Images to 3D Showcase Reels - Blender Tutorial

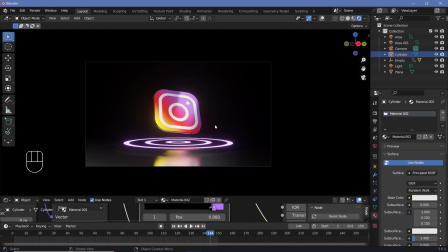463s
Once I'm happy with that I would like there to be some sort of god rays present so i'm going to do the same thing that i've done in this
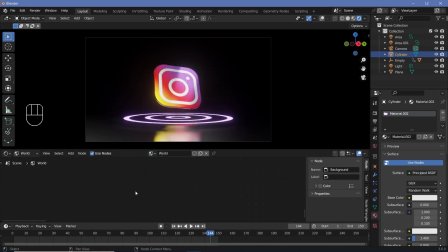468s
video over here by going to the world properties in the shader tab and just adding in some volume scatter if you can't find the node press period on your numpad to centralize them then press shift a and search for a volume scatter you can take the volume and plug it into
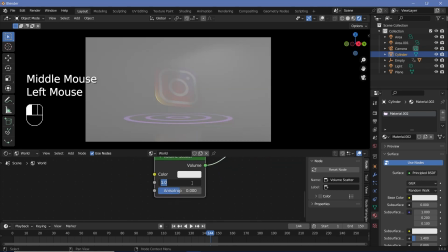480s
the volume of the world output but make sure you reduce the density down to something like 0.1 once you're happy with that all of the
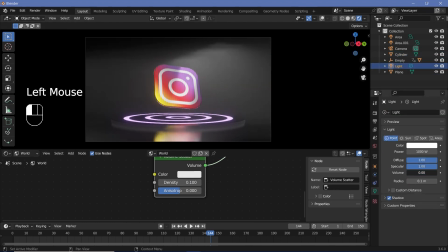486s
lights that you previously created select them and make sure you change the volume down to zero the same goes for all the area lamps as well once you've
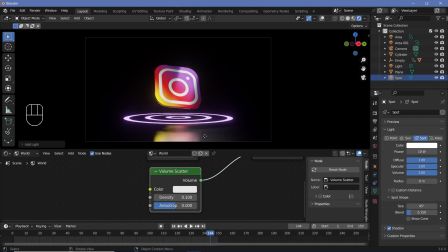493s
done that press shift a and search for another spotlight and then press gz to just bring it up on the z-axis then increase this one's power to something like 100 increase the blend all the way to one and if you want to play around with the size you can increase the size or decrease it i'll keep it at maybe 50 and i'll give it again a slightly purplish color to match with the instagram colors and i'll
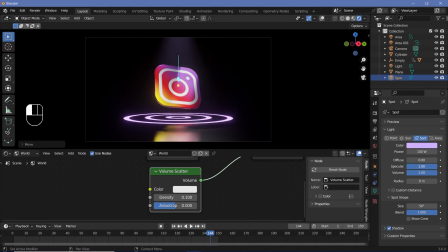513s
reduce the diffuse to zero and the specular to zero if it's invading with my previous lights but i think it's adding
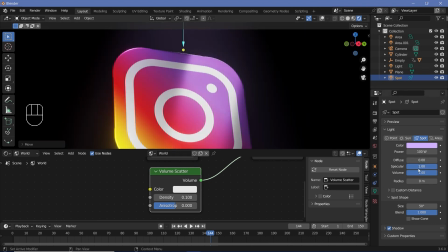518s
really nice colors over the edge so i'm actually going to keep the specular all the way to one to have these nice highlights.
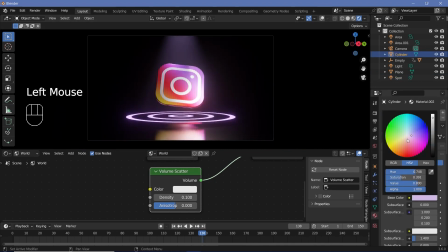524s
For the base material I'm also going to give it a slightly purplish color and once I'm happy with that I'll go ahead and press render animation.
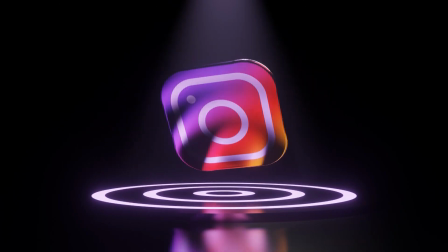531s
I hope that was a fun little one for all of you and it was not too boring.
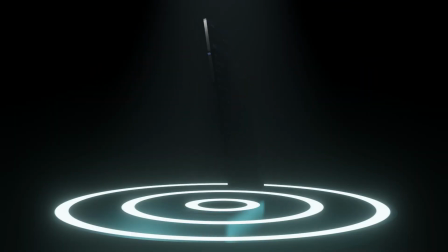534s
I created this simply because I needed to create something for the thumbnail of my previous video which if you haven't checked out
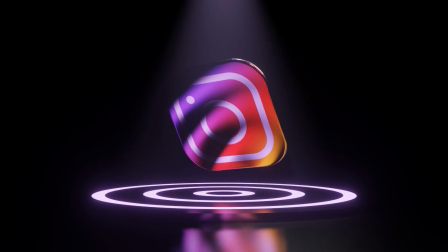541s
you definitely should as it gives a base to vector math that's used quite a bit while creating 3d motion graphics.
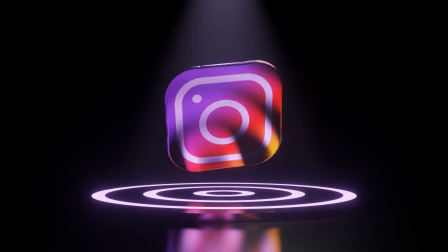547s
Until the next video comes out tomorrow thank you so much for watching. Keep Keep creating and stay creative.